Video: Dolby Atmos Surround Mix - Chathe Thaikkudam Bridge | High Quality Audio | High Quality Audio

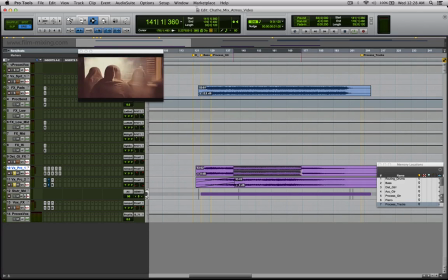So, what I've done is I've had the main scream right here sent up front,
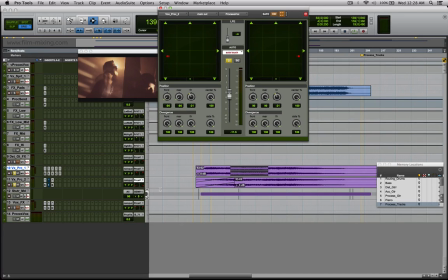and the stutter, what it does is, because it stutters out, it gives you a bit of dissociation from the main ones over there, and it's spanned a bit towards the back, so that when the stutter comes in, you can actually have a look at the volume representation over here.
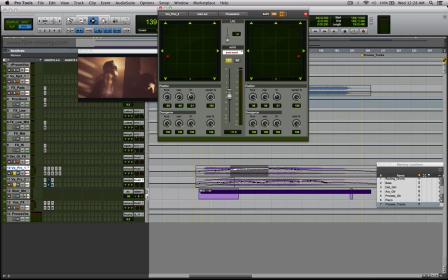The stutter actually fades in to the main track and then kind of rides in between and fades out. So it creates a whole chaos and confusion of, is the soul actually torn apart, or has he understood that he's dead and the soul is split, or who is he mourning for?
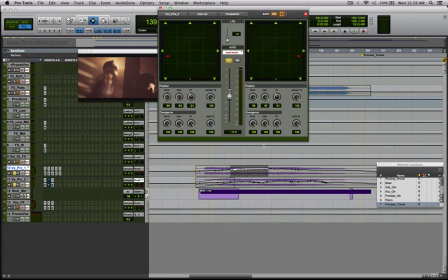So all of these things come in one go at that one point with just this one little trick. And that's why the stuttered thing was panned towards the back, so that it's away from the listener. It's somewhere on the back of their heads, whereas the main screams are panned towards the front,
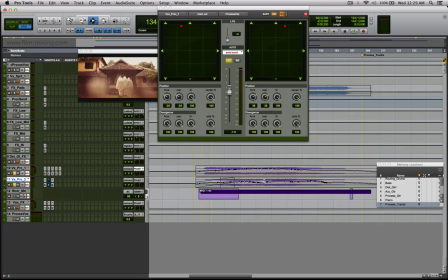so that is the one that is in focus, with this just coming in and drifting in and out,
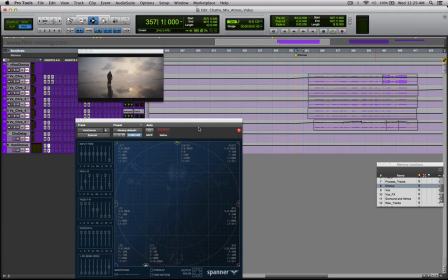somewhere behind you. Now, coming to chorus, most of these things that you see were already done by them,
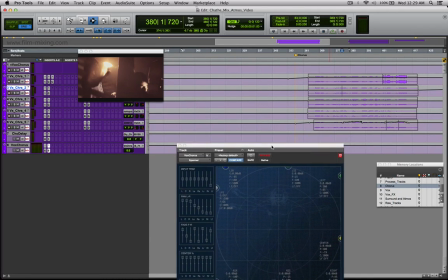and I haven't added anything special in this except for this one plugin.
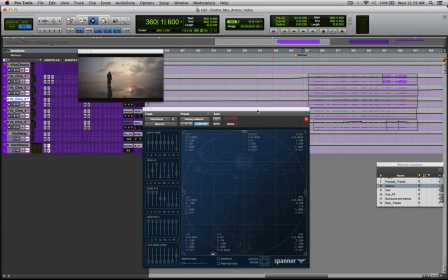This is Spanner from the Cargo Cult. Again, it is one of my favorite plugins, in which I use a lot in my mixes, and I'll also show you some of the techniques that I use in this particular mix.
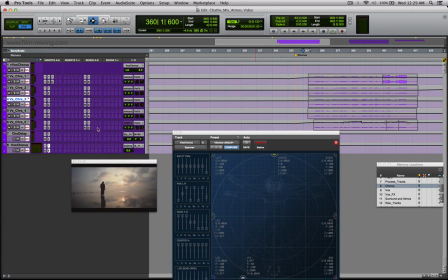Now, in this particular situation, one of the reasons I decided to use Spanner is, now, when they start the chorus, what you can see is, you can see a slight headbang that is going to happen.
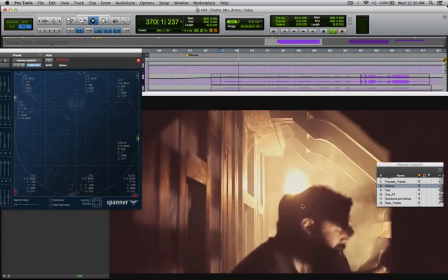So you see this headbang.
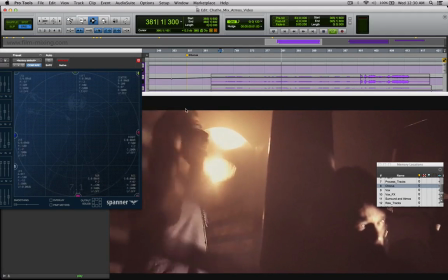Now, I want this motion to be there within the chorus.
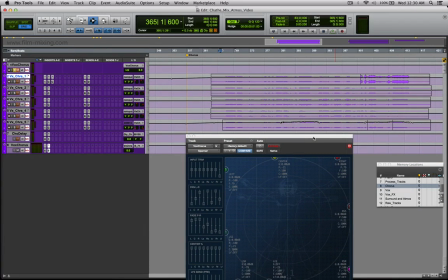Now, the whole idea behind that is, at this point, there's the entire music that is static, and you want to stay focused to the whole motion that is happening with the singers there.
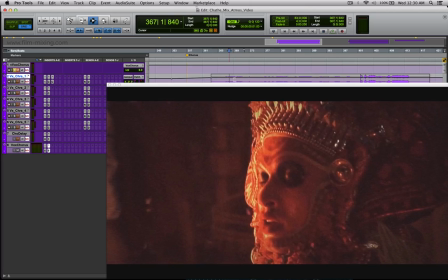If you look at the expressions that they're having very, very real and much more pained expressions right there.
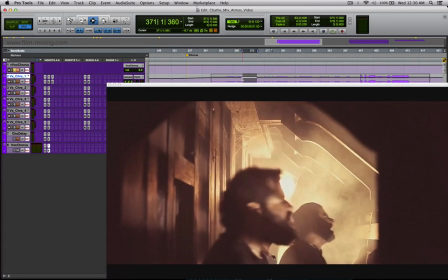You can see the whole pain that is coming out of the way they're singing it, and it's actually a cry out loud to the person, as in, like, are you realizing in a society where you live,
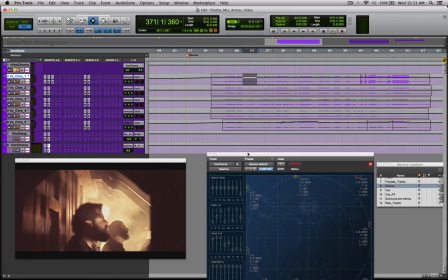no one really knows if you're alive or dead, and no one really knows the truth.
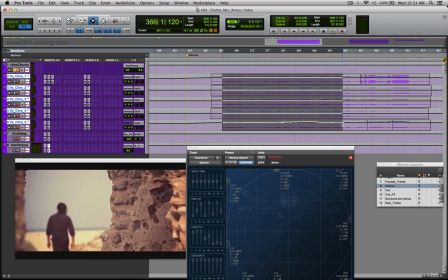And this whole sway is something that I wanted in this. Now, the way I've panned this is,
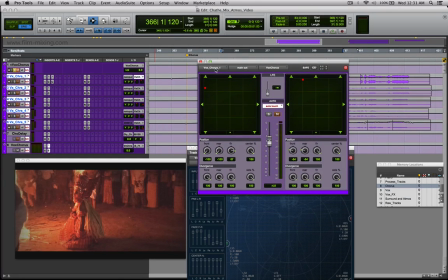so I have one vocal track that's panned a bit off to the left, the second vocal track, the same one, off to the right. I have the third one that's panned, you could say, angled towards the right, and then the other one is angled towards the left, and there's one that should be towards the back. Yes, so this one is set towards the back.
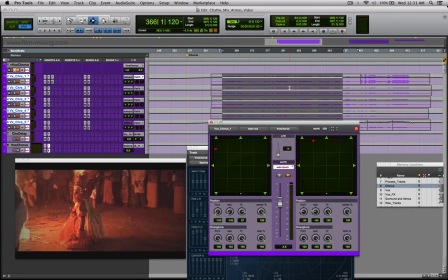The only challenge in this is, this particular track that's been angled towards the left is also the track for the main singer, for him.
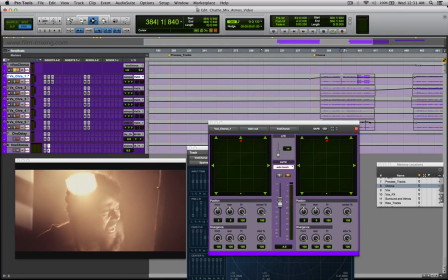So when I have his track come in front on screen, I shift the pan so that it comes right in front to the screen, and then goes off to be blended along with the score.
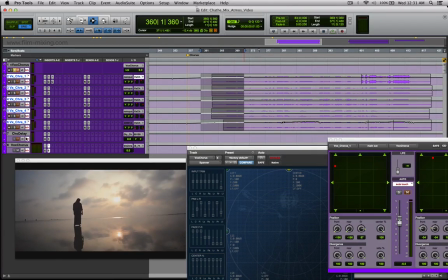And all of these tracks are sent to a chorus bus that is again sent to the bed, and this chorus bus has Spanner inserted on it.
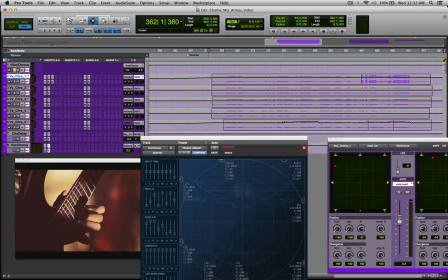So at this point, if I play this track, you can actually hear how the whole movement happens within that chorus,
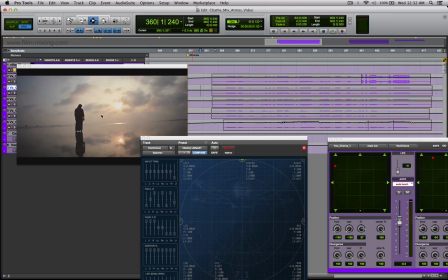and how it kind of syncs well with the action, with what is happening on screen.
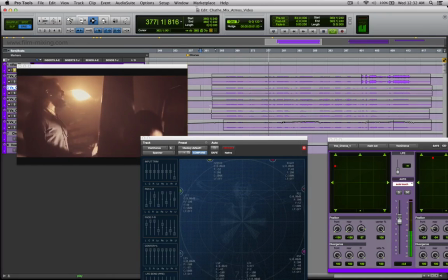வாழாம் பாடம் கொய்யும் குடியோன் கலி கொண்டே வாளூரி சென்னே
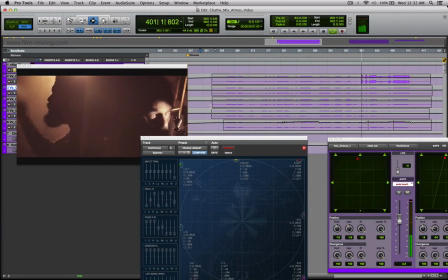பிராகாய் முள்ளாய் ஊரா குடுக்கில் பெற்றம்மே நீயும் பிடங்கே.